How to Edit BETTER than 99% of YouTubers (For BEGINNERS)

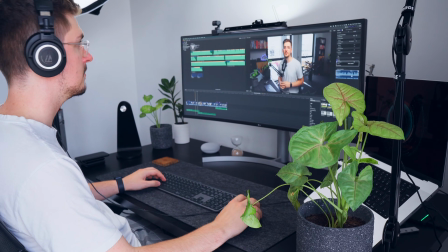0:00 Are you a beginner when it comes to editing your content for YouTube?
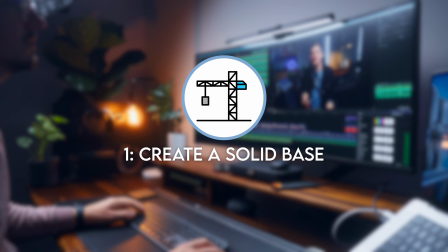0:03 Well, you're in the right place because I want to share three easy but powerful ways to help make your content more engaging and professional. And best of all, these three steps can be applied no matter which editing software you're using.
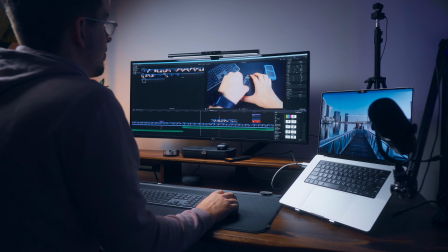0:13 I've been creating YouTube videos for over three and a half years now, and this is the method I use to help me edit videos efficiently and professionally.
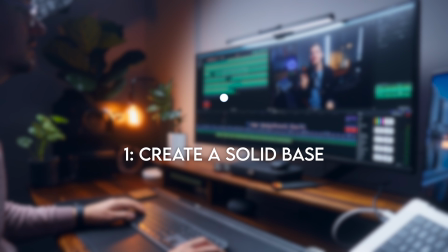0:21 So let's get straight into step one, and this revolves around creating a great base for your video.
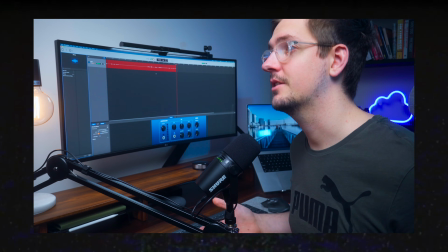0:27 Now, if you create content similar to me where you're directly speaking to the camera, that's called A-Roll.
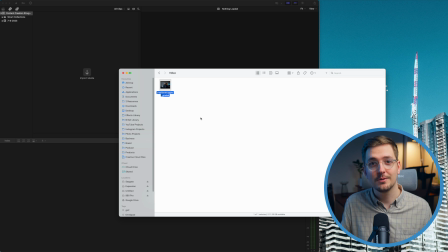0:31 And you'll probably have one big file of your A-Roll that you'll have recorded from your filming session.
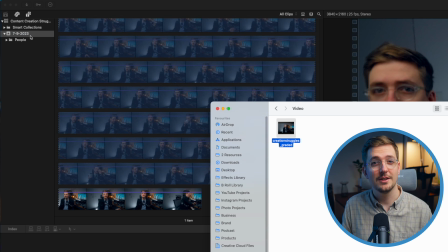0:37 And the first thing you want to do is to bring this into your editing software and to just cut out all the bad takes.
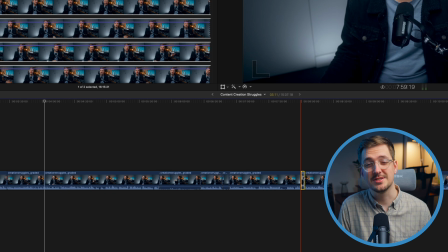0:42 And of course, all the silent parts where you're not talking. Now, I used to do this just manually. I just go through with the blade tool and cut out all the bad sections.
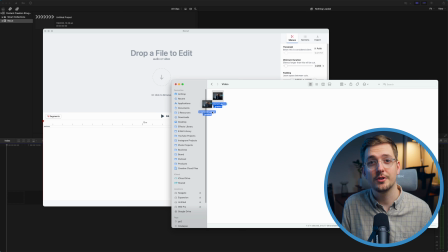0:49 But what I do now is I drop my raw file into a program called ReCut,
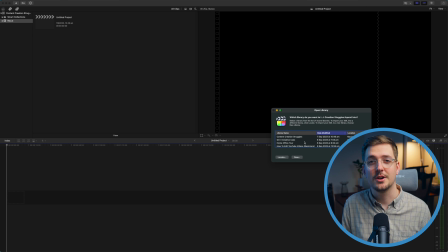0:53 which automatically removes all of the silent segments from my video and then I'll take that project file and import it into my editing software and from there I'll remove all of the bad parts. If you're interested in ReCut there's a link below that'll get you $10 off. Now once this part of the step is complete you've got kind of two more things to think about.
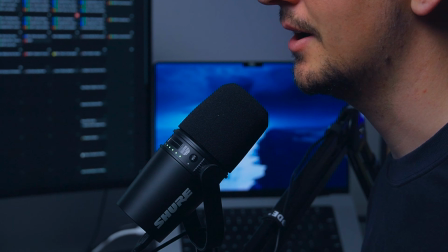1:10 The first is the intro and the intro is arguably the most important part of your video because this is where you hook your viewer. All you have to do is just think about when you're watching YouTube videos and you click on one if it doesn't immediately start to deliver you what it promised in the
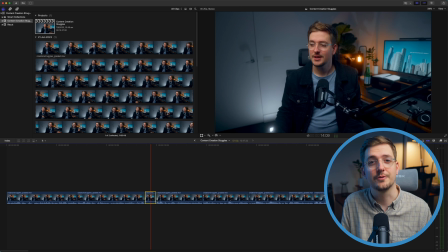1:23 thumbnail you'll probably pretty quickly click away so in order to avoid that just cut out any rambling or irrelevant information at the
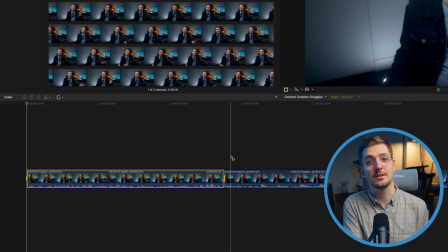1:31 very start of your video and make sure that within 20 seconds you really start getting into your actual content and then from there just apply
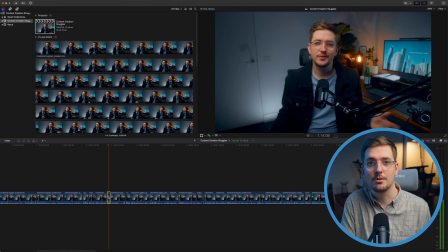1:38 the same philosophy to the rest of your video so just go through your base edit and any parts of the video that you feel like might be kind of irrelevant to your main point or they might not actually be useful to your viewer just cut it out. Now I've definitely been guilty of this and I think I've thought about it kind of like how I used to write essays when I was in high school and that was I had a certain word count that I was meant to hit and so I'd fill out my word count with a whole
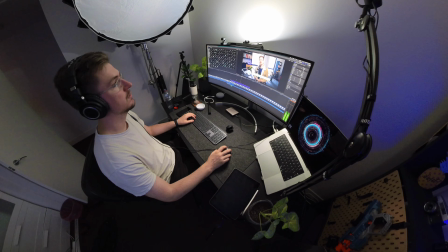2:02 bunch of filler words and so there's a huge temptation for me to do the same thing with my videos but in reality your viewer doesn't care they just want the information that they're looking for so that's all you need to give them. So now once we finish this step, we have a really clear, concise base for our video that actually communicates what we want it to communicate. Now we move into step two, and this is all about making the video more engaging and visually appealing to watch for the viewer. Because unfortunately, often just watching someone speak to camera can be kind of boring. And so we need to spice it up with some music and b-roll.
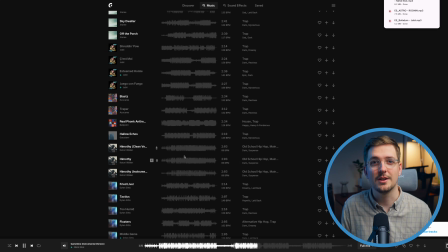2:34 So first of all, find some music that matches the tone of your video. And this is a really great way to help set the emotion, the feel of your video, which just enhances your communication.
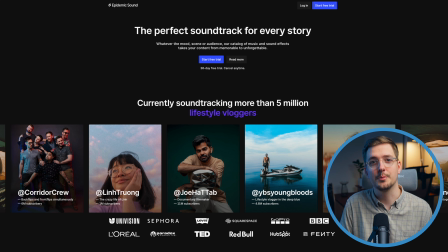2:43 So I use Epidemic Sound for all of my music but if you're looking for free music that doesn't have
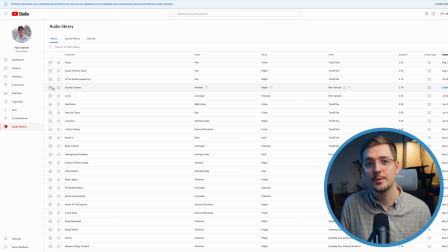2:48 copyright YouTube actually has a built-in audio library with both music and sound effects.
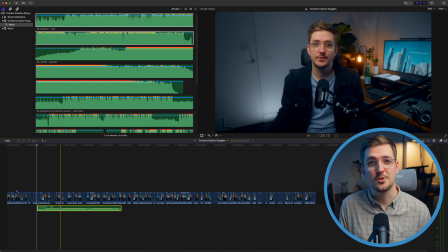2:53 Once you've picked your music just drop that into your video.
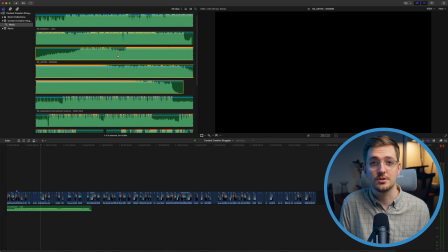2:56 You can either have one single track for the whole video or you can have different tracks for different sections of your video which is what I personally like to do.
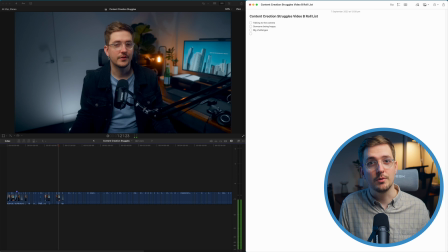3:03 Now the next thing I do in this step is to go back and re-watch my entire video from start to finish and just
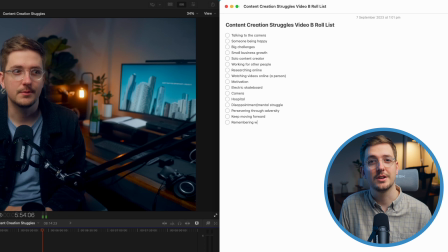3:08 write down a list of all the different things that I talk about that I think I could add some b-roll to.
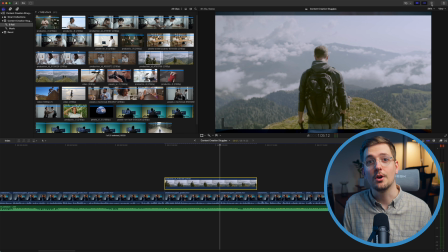3:13 Now if you're not sure what b-roll is, it's literally just footage that you overlay on top of your a-roll or the footage of
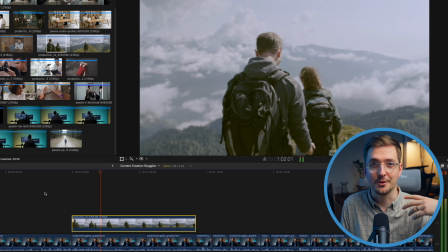3:19 you talking to the camera and this gives your viewer a visual break from your face to help them avoid getting bored while they're watching. A good way to remember this is to try and show rather than tell.
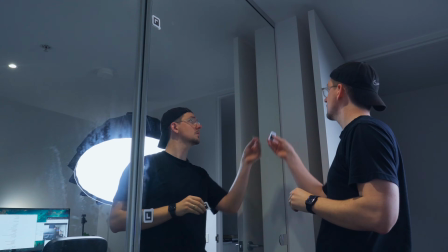3:29 If you can show something visually on screen with a video rather than explaining it verbally, it's always going to be more impactful to your viewer. Now And once I've written this list, I can then go and either film that B-roll,
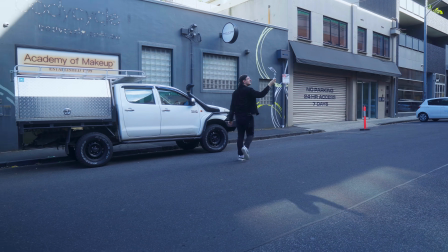3:40 which is ideal because it's original content and it's often the most engaging, or I can go and find some stock B-roll that other people have created online.
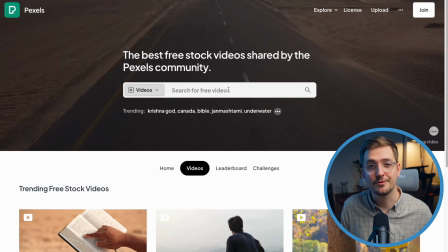3:47 A really great website with heaps of free video footage is pexels.com.
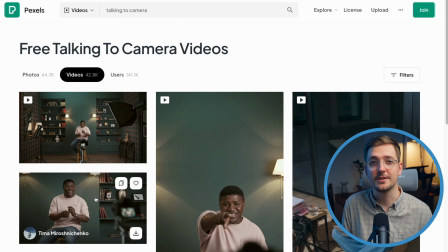3:52 There's all sorts of different B-roll on there that you can quickly and easily download to add to your video and not have to worry about any copyright.
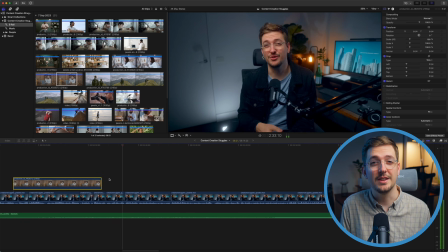3:58 Download it all into a single folder and then go through and add that B-roll into the relevant sections throughout your video. Now once this is done congratulations because you've almost finished your YouTube video but there's one more really important step
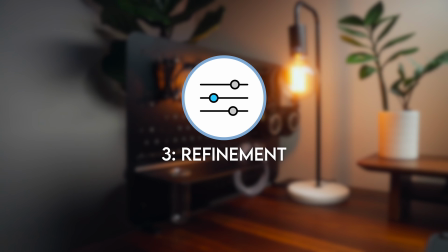4:12 that can take your video from good to great and that is step three which is to refine and add final adjustments to your video. Now the first thing to do is to adjust your audio levels so chances are if you just dropped your music in it's going to be too loud
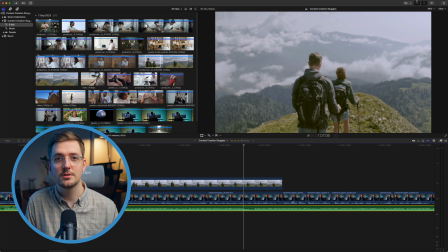4:25 it's going to drown out your voice so you want to turn it down so that it's not distracting but it creates a clear vibe throughout your
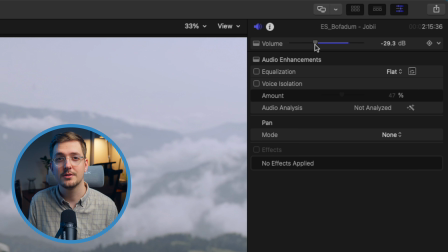4:31 video. I find that around negative 25 to negative 30 decibels is what works well for me but have a play around with it and see what sounds good to you. The next thing I'll do is I'll go through and find the segments where there's still a role of me talking directly to the camera and this is a little trick to help spice those segments up.
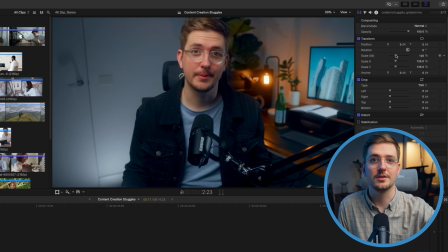4:48 All you have to do is just add different zoom levels to different cuts and this does two things.
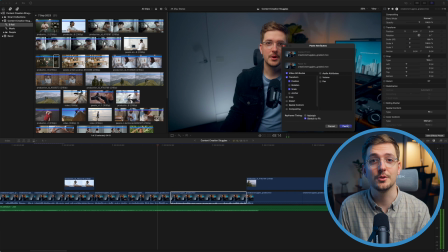4:53 First of all it helps you to emphasize key points in your video that you really want your viewer to pay attention to and then the second thing is just that it adds some more visual interests. It makes the video a bit more dynamic. It makes it look like more things are going on and this can really help keep your viewer engaged.
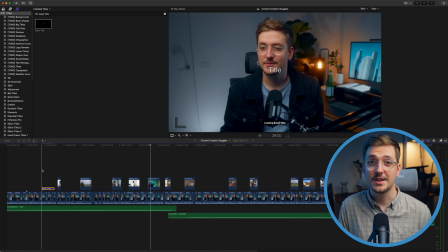5:08 Now the last final adjustment that you can make is to add titles for any of your key points.
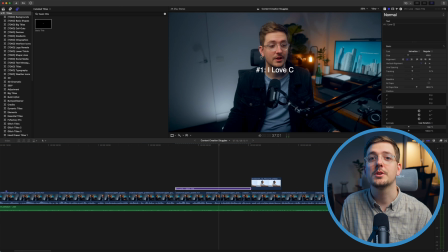5:12 And again, the idea is just to add more visual layers to help keep your viewers engaged and to really make your key points pop. Depending on what editing software you're using, there's probably some built-in titles that you can easily add into your video.
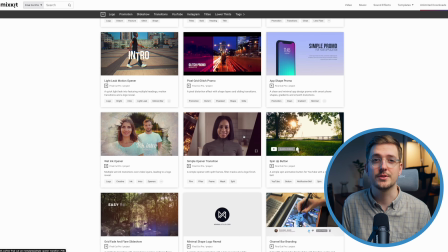5:26 Otherwise, have a look online. There's definitely free titles out there or again, paid services that provide heaps of different title templates for you to use. And once you've done all of that, you should have a really engaging, interesting, and professional YouTube video ready to upload and share with your subscribers. If you're looking for more ways to speed up your video editing process, then check out this video here. But other than that, I hope you have an amazing day and I'll see you very soon in the next video.